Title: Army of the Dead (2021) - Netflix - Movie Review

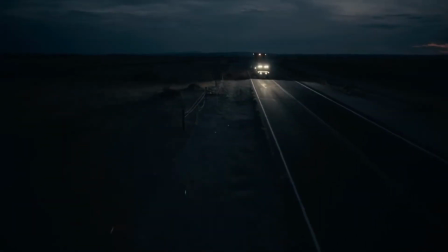(8:18)
It's just mindless fun. You really shouldn't overthink it that much.
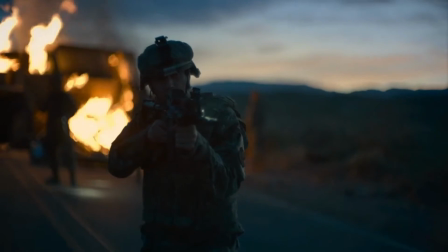(8:22)
I tend to overthink movies, but you really shouldn't, because if you try to find holes in its plot, or you try to figure out why certain characters behave a certain way, you will obviously find faults.
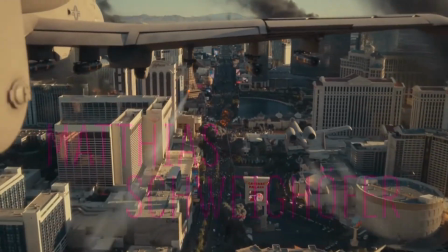(8:31)
But this movie's not supposed to be a deep thinker. It's just gory zombie-killing fun, and it's awesome.
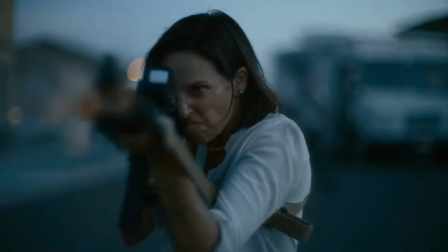(8:36)
Now, it's been 17 years since Zack Snyder remade Dawn of the Dead,
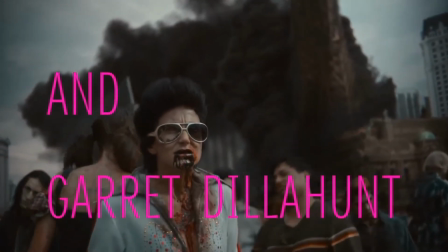(8:41)
which, if you've seen that movie, I think we all can agree it's one of the best zombie movies ever made.
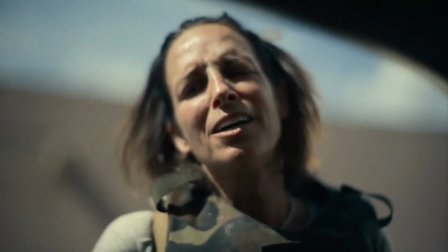(8:46)
And I think this movie is up there. Now, one of the very first things you will notice in this movie is the cinematography.
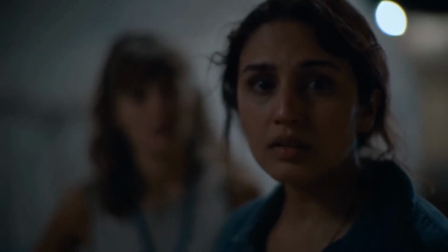(8:52)
Snyder has chosen to film a very large portion of the movie with an extremely shallow depth of view, so we get a single subject in frame and the entire background is blurred.
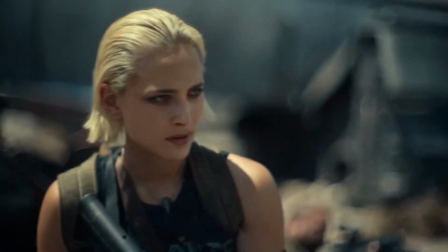(9:01)
And it works well, I think, as it helps us focus on the exact thing Snyder wants us to look at.
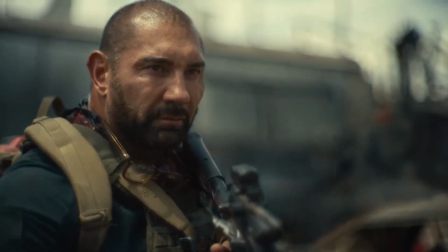(9:06)
So if he wants us to pay attention to Batista, we get just Batista. If he wants us to focus on the zombie queen, we get just her.
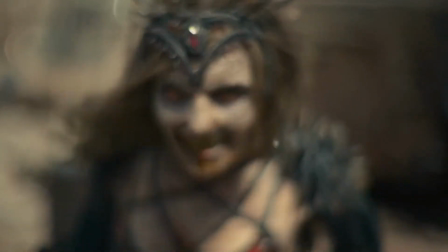(9:13)
There's even this great bit where the queen steps backwards out of focus, and we're just left with a blurry screen.
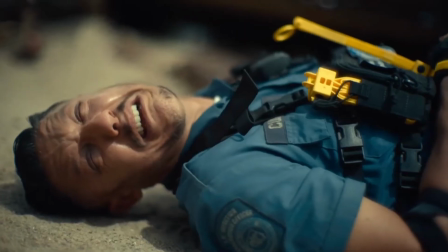(9:18)
And I think it's really interesting. I don't think I've seen a movie lean so heavily into this style of filming before, but it does work for the most part.
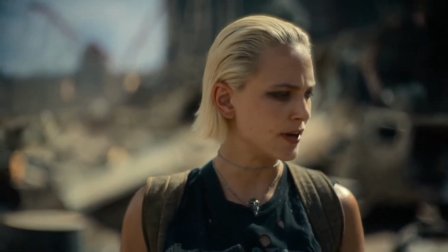(9:26)
I think he might have used it a bit too much, but I mean, this is a Snyder film. That's what he's known for doing.
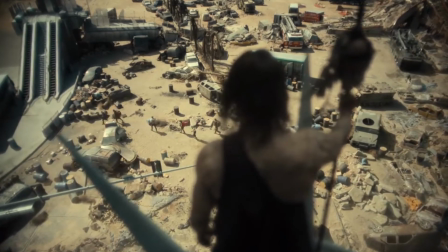(9:31)
He overindulges and he gives us too much in every one of his movies.
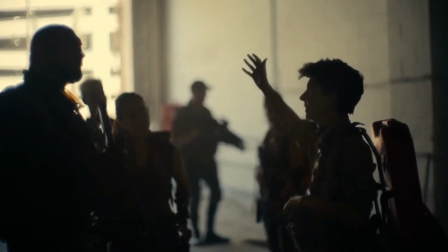(9:35)
But this stylized approach to filming gives us some incredible scenes where you can really feel the atmosphere and the tension.
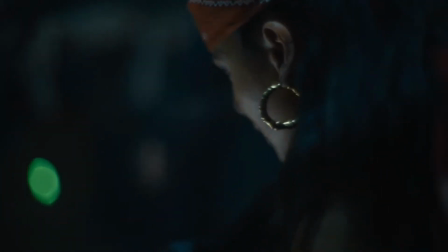(9:41)
You feel more personal with the characters. However, something I've always had an issue with when it comes to a Snyder film are just their lengths.
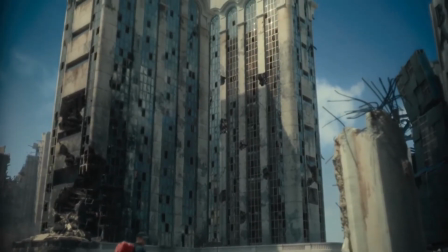(9:47)
This one comes in at two and a half hours, and I don't think it needed to be nearly that long I have similar complaints with like Justice League
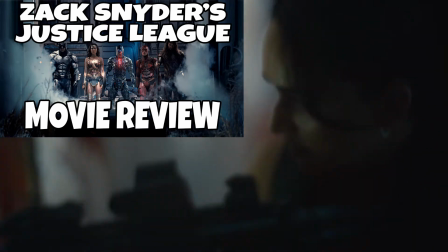(9:55)
because somewhere in these super long epics is a really great two-hour movie We can never get out of a snyder film without our slow
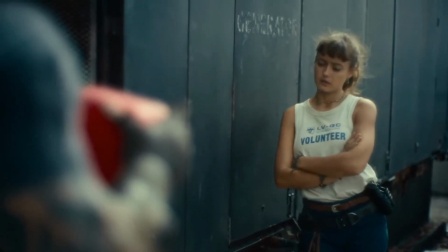(10:02)
motion scenes or letting a scene run just a few seconds longer than it Probably needed to be and I know this sounds nitpicky But it's a
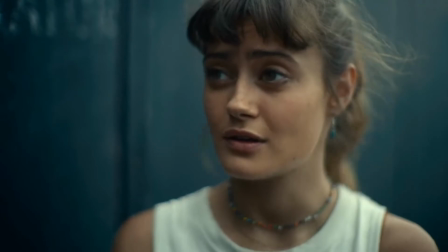(10:09)
constant theme with snyder films and it's really my main issue I have with his movies on a pretty consistent basis but even at two and a half
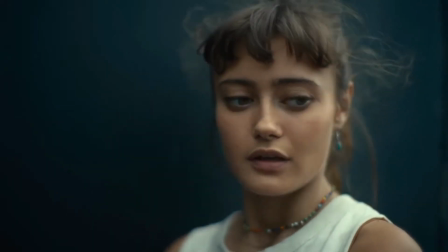(10:16)
hours I would say I was never bored.
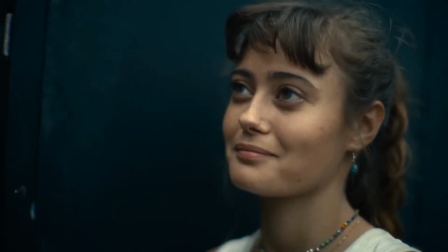(10:19)
I did thoroughly enjoy every minute of this movie but it's probably because it's my favorite genre movie it being a zombie flick.
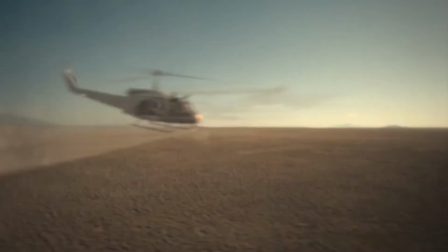(10:26)
Another small complaint I have which really isn't a big deal but I feel some of the effects near the end of the movie don't really hold up to the same quality as the rest of the movie.
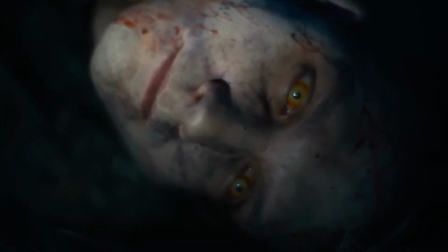(10:35)
Like we get some great shots like this where we can see the virus actually go into the guy and right as it hits his eyes his eyes open. Awesome. And this isn't spoiling anything because they talk about in the trailer,
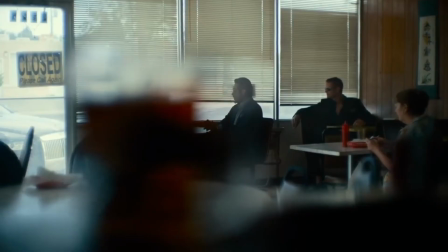(10:45)
but they only have this small window of time to get the money out of Vegas because there's a nuke that the military plans on dropping and destroying the city with.
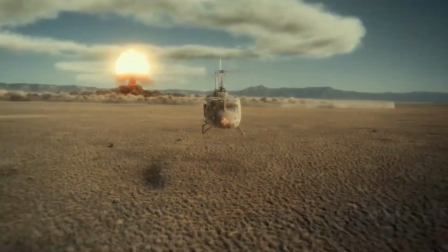(10:52)
And when that moment does happen in the movie, the quality of the effect there just felt rather poor.
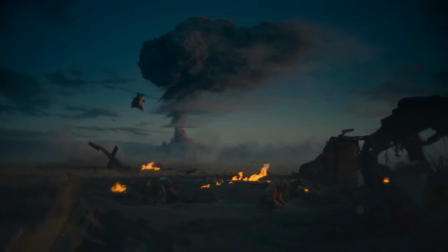(10:58)
Or there's a helicopter shortly after that bit, and it just doesn't feel quite right either. Maybe the lighting or something, I don't know.
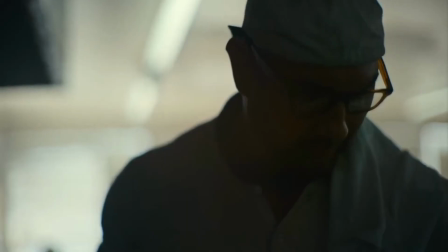(11:04)
But the effects don't hold up to the rest of the movie's effects, and I think it's pretty apparent. Okay, my last complaint before I talk about what I really liked is with Tig Notaro's character.
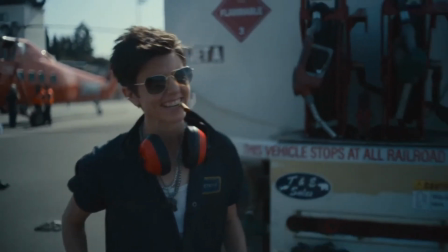(11:13)
So for those of you that didn't know, this movie was originally filmed with Christy Ellia as the pilot,
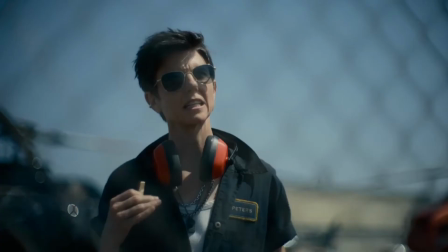(11:18)
but after the stories broke about him pursuing underaged girls, Zack Snyder made the obviously right decision and pulled him from the film,
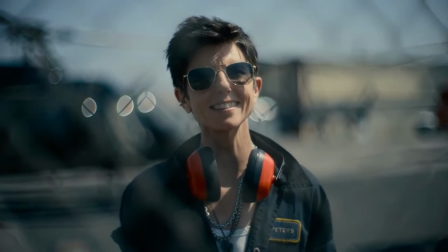(11:26)
but he had already filmed everything with him, and it was basically wrapped at that point.
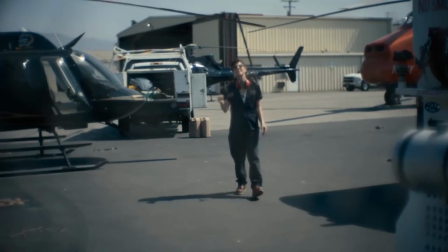(11:29)
So he called in Tig Notaro, who filmed all of her scenes alone, and then they just digitally added her in place of Chris.
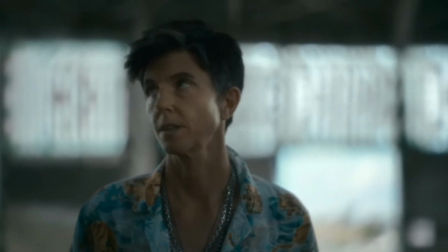(11:36)
And I suppose if I didn't know that going into the movie, it might not have been as apparent, but you start to realize that she barely interacts with any of the other characters,
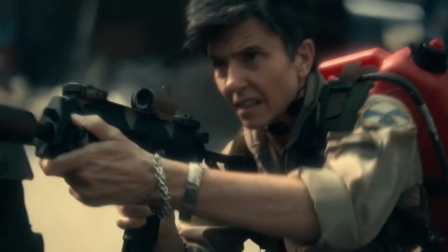(11:45)
her dialogue feels a bit out of place in response in certain scenes, and there's even a few scenes that you can kind of really tell that she was digitally added.
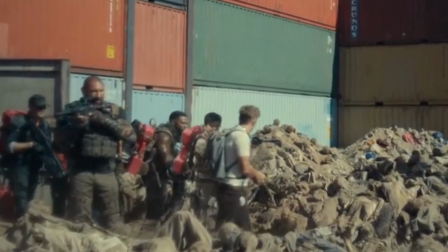(11:53)
And I love Tig Notaro. I think she's a great actress, but it is very apparent that her character was kind of an afterthought that was rushed in at the last second. And now beyond the obvious reasons for loving this movie,
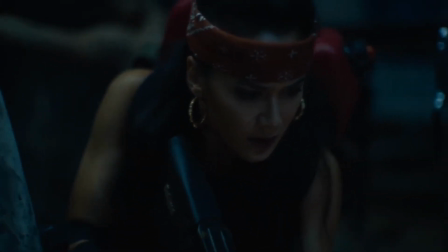(12:04)
which is that it's a zombie movie and it's just pure unapologetic fun, One of the main reasons this movie is great is because of Dave Bautista.
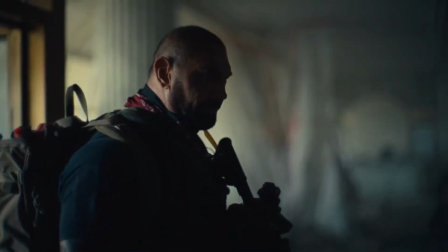(12:12)
I was very pleasantly surprised with his performance.
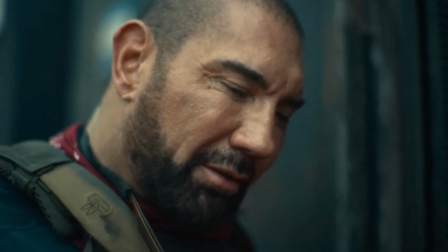(12:15)
I knew that he was funny and lighthearted after seeing him in Guardians of the Galaxy, but his dramatic acting was really good.